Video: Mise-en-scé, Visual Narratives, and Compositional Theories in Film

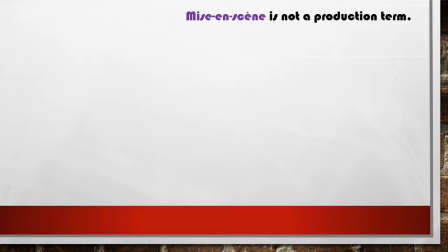So like when you're on set, you're not going to use this term. You're going to be thinking about cinematography, but you're not going to really use this term.
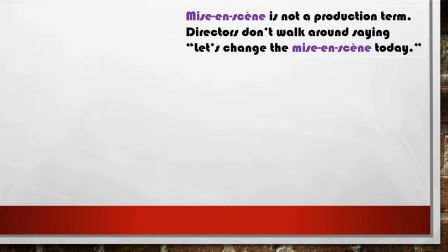You don't go around like, let's change the Mesa sand, all that stuff. That's something that the DP, the director and all that will look to and kind of look at how everything looks. But also, you're going to be in the hands of CGI people. You're going to be in the hands of editors, right, who might actually crop the film to.
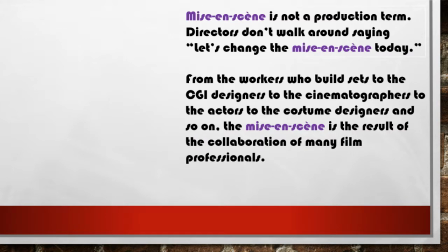So it's an all-encompassing kind of idea. So from the workers who build the SAS, to the CGI designers, to the cinematographers, to the actors, to the costume designer, all these things will result in the collaboration of many film professionals that will lead to the mise-en-scene.
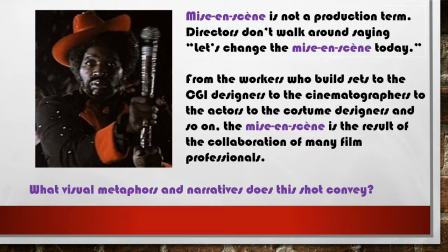A lot of times this is what we refer to as a post-production term in a way. Once it's actually produced, once it's sent to the audience and so forth, that's when we kind of start looking at the mise-en-scene. So like what happens with this final product.
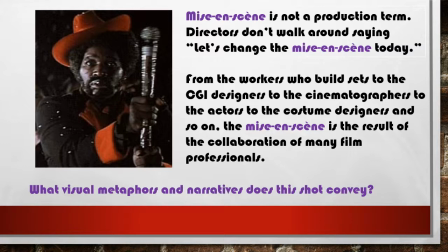So even with our character here, you know, kind of think about what visual metaphors and narratives this shot can convey, right? You have a character who, again, Peter Wheatstraw is going to be the adaptive equivalent of Faustus. So you have him, again, black, red. So we have very devilish colors.
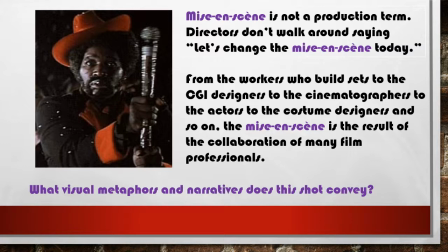He has the satanic pimp cane. So that gives him all his powers. So, you know, you could see the struggle here between, you know, Peter Wheatstraw and then the power of turning into the devil and all these things, right?
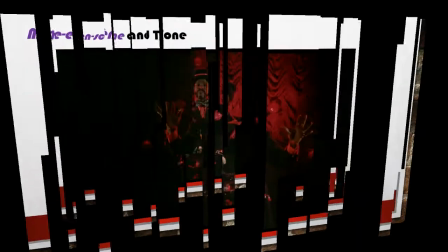So losing one's humanity, same thing.
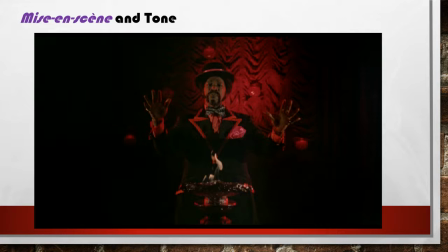Again, even though we're dealing with a comedy, this is how serious the visual aspects are taken a lot of times. Here, again, notice the red and black color schemes, you know, the kind of, you know, invoking the devil kind of color schemes that we are traditionally thinking of.
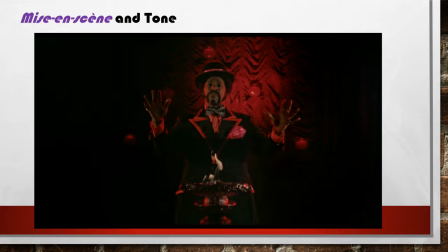And even just like with the flame and his hands And all these things, right, create that kind of story of, you know, Petey Wheatstraw and the devil, you know, and all that becoming one. And so it's just, and the flame, of course, you know, hellfire and all that.
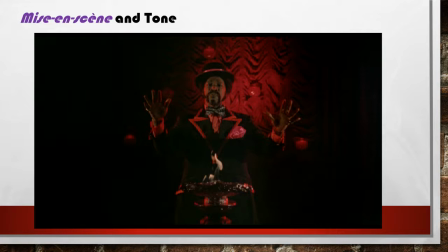So we have just a simple shot, right, but they took time with the lighting, with the costuming, right, the placement of the, not only the actor, but also the prop, right. So it's just a way to kind of for us as an audience and for us as, of course,
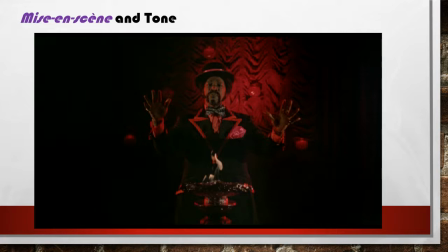critics and scholars to look at how visual stories are told as well.
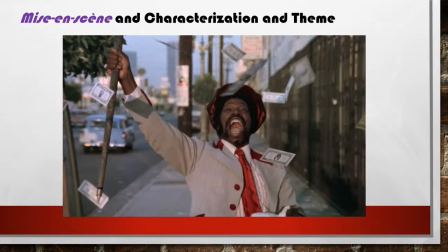In movies, classic scene to notice is very kind of like dynamic, you know, when we'll get to dynamic and static composition and a couple other kind of composition themes. But, you know, notice here, the money, right, the power,
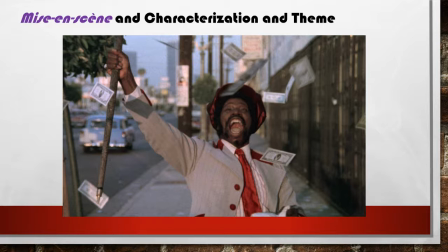you know, the happiness, the joy, right, that the contract initially brings to Petey, right, just like Faustus, right? So he's having fun. He's feeling powerful, right? He's feeling assertive and confident. All these things help create the characterization, but then, of course, create the theme that, yes, you know,
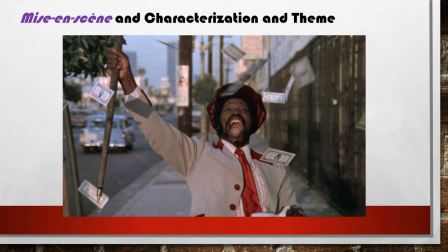even though, you know, being corrupt may feel good, eventually it will lead to your own downfall and all that.
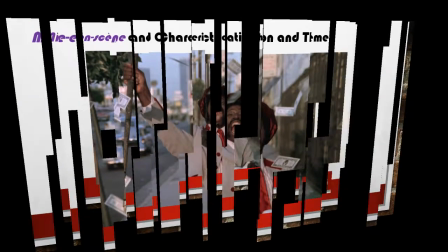So it just works hand in hand with characterization, theme, and all that.
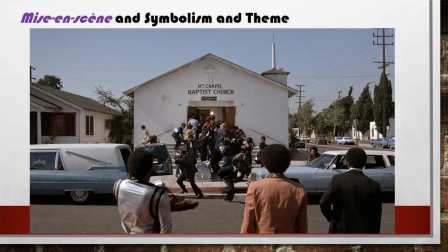Same thing with symbolism, the church, and we get definitely the juxtaposition of violence, and then the church at one scene. So just how everything is kind of composed here with this shot with, you know, the cars left and right.
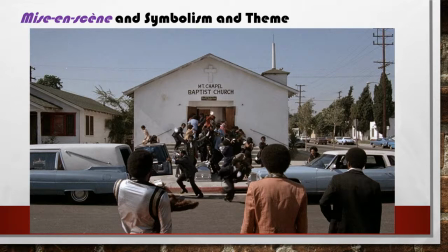You know, we have our foreground, these three men, right, who will be revealed are the villains. Right. Then we have the crowd itself panicking. Right. Because something's gone wrong at the funeral and all that.
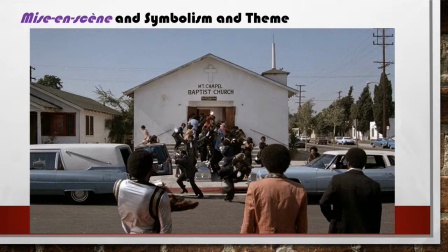And so now, of course, Peter Eastraw, you know, who is our main character. You know, you see him with his arms up, you know, and so there's something different going on. So all these things are there to not only entertain the viewer, but also to create a kind of visual story that's going hand-in-hand with the script story.
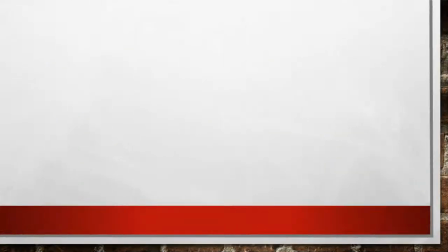So again, it's a very kind of interesting kind of concept when you study film.
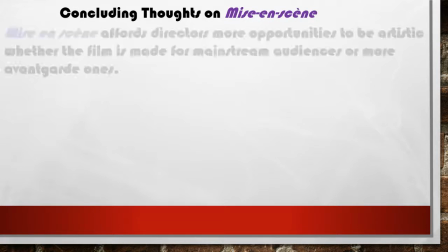Now, concluding thoughts.